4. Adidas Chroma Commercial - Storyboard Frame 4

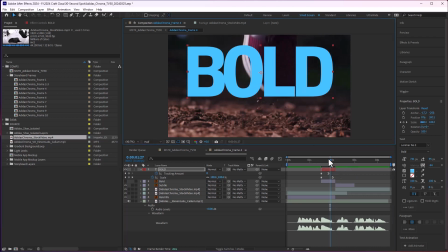[12:20]
So what's going to happen is this is going to move up at the same time as this will be doing this.
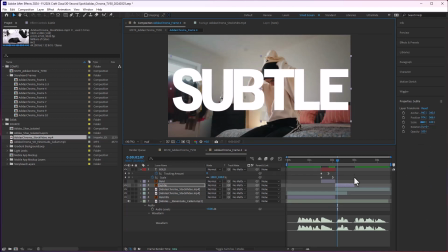[12:27]
So it'll start down and then come to right there at the same time as this has moved up to cut away.
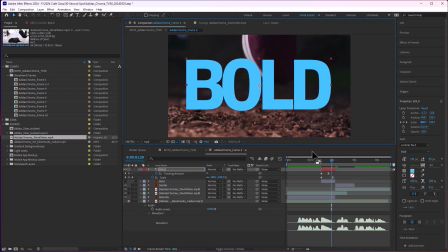[12:33]
So it's a nice trick of the eye to help transition hard cut text or elements, really, anything.
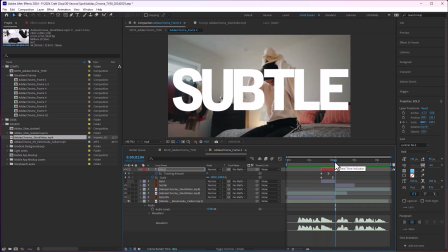[12:41]
It's a really nice philosophy to know about because it kind of tricks the eye.
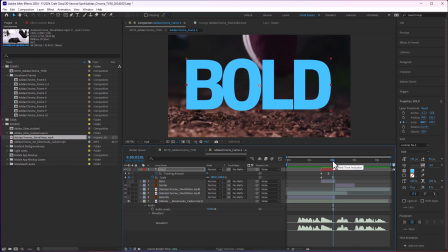[12:45]
It eases the transition by having the same motion between two different things. So I'll hit Shift P to add position, hit a keyframe, and I'm just going to have it move up like that.
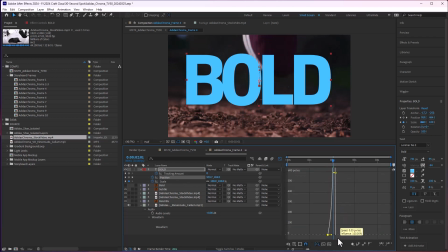[13:03]
And then in the graph editor, this one is the only one that's going to be moving up because it'll be cut away by the time it hits.
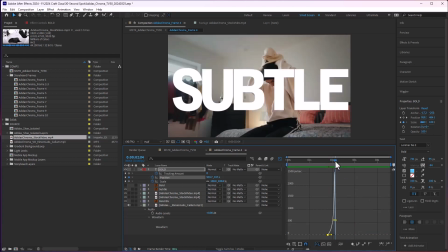[13:10]
Yeah, see?
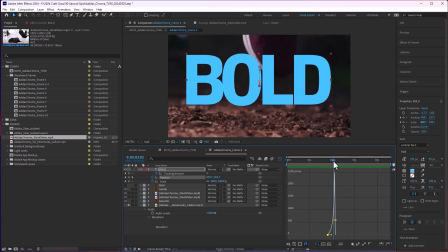[13:14]
Yeah, see how it accelerates up like that as it cuts? It's going to be really nice to have the subtle shoot in the same way, but from below, in that same velocity.
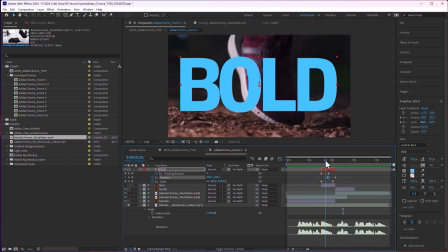[13:27]
Yeah. Oh, by the way, I'll change that color real quick.
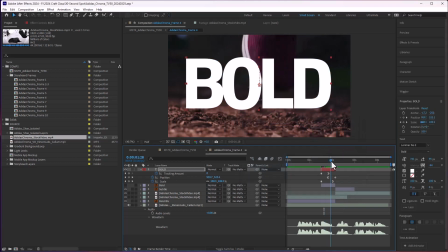[13:33]
Okay. Awesome.
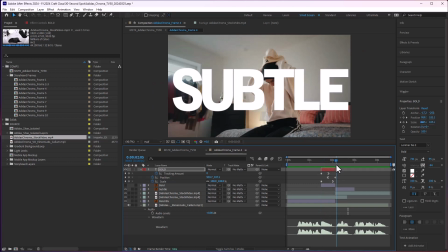[13:38]
And we don't have to really have the subtle do the same tracking scale move. We can just have it moving up and settling into the middle. Here's a great a guide to know about.
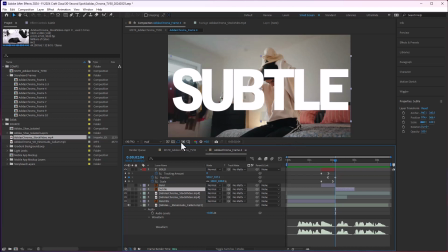[13:58]
It's right here. Title/action safe. It's an overlay. Back in the day, quick history lesson, when there was tube TVs doing everything, a lot of the times, because it was analog, the signal would get blown up.
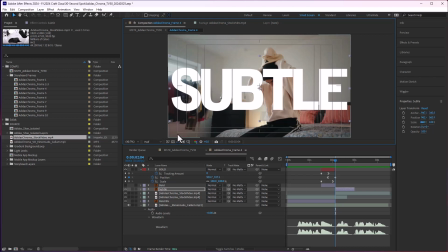[14:16]
It would get scaled up as it was broadcast. So making sure that you didn't have anything happening that was important in these title safe areas is why these things exist. Obviously it doesn't matter anymore because we're all digital. But this overlay is really nice. It's just kind of a visual guide to see what's around.
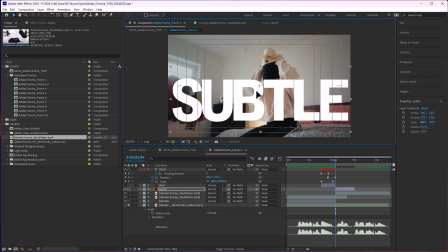[14:35]
And it's got this crosshair in the middle. That's really helpful. So you just know exactly what the middle is.
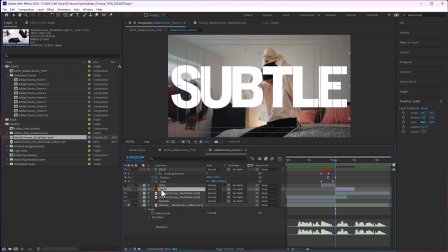[14:41]
Okay, great. And so for subtle, it's really just going to be
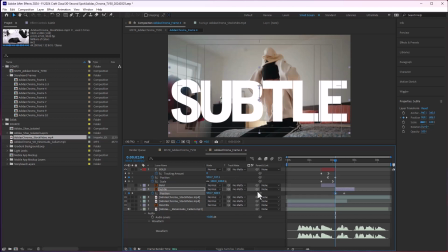[14:49]
moving down into that position, but with the same type of graph editor velocity. you can see if I select both of these, if I select the position
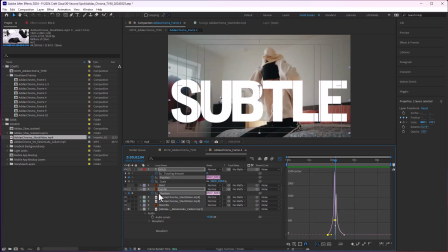[15:06]
animation, it accelerates out, and the position animation for subtle accelerates in. So putting them together looks like a typical animation that you would do for anything. It's just split up between two layers. So it helps to do that for your eye.
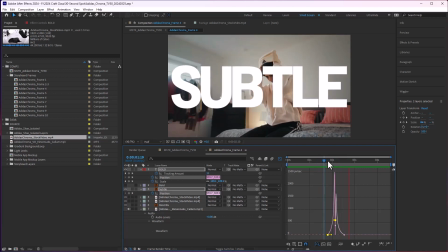[15:27]
It helps to ease those transitions by matching that motion across different layers. There we go. I will say, I think this one needs to be faster or something. Let's see.
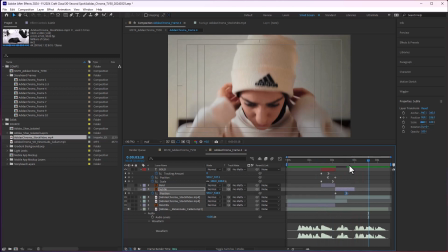[15:48]
Maybe slower, actually.
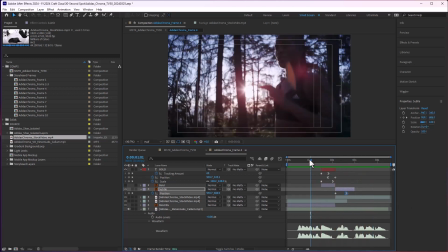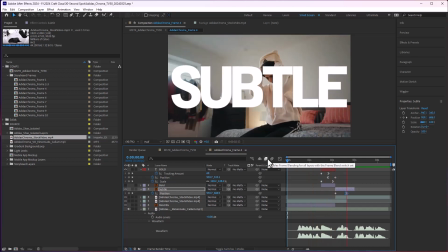[16:03] Whether you want to go bold, subtle, or anything in between. Whether you...
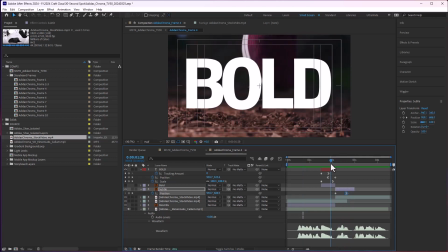[16:10]
There needs to be some kind of out point. Out, like something that it does to move out to, though.
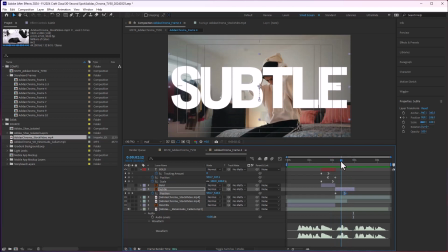[16:19]
I think actually it could pause for a second and then shoot up in the position as it cuts away.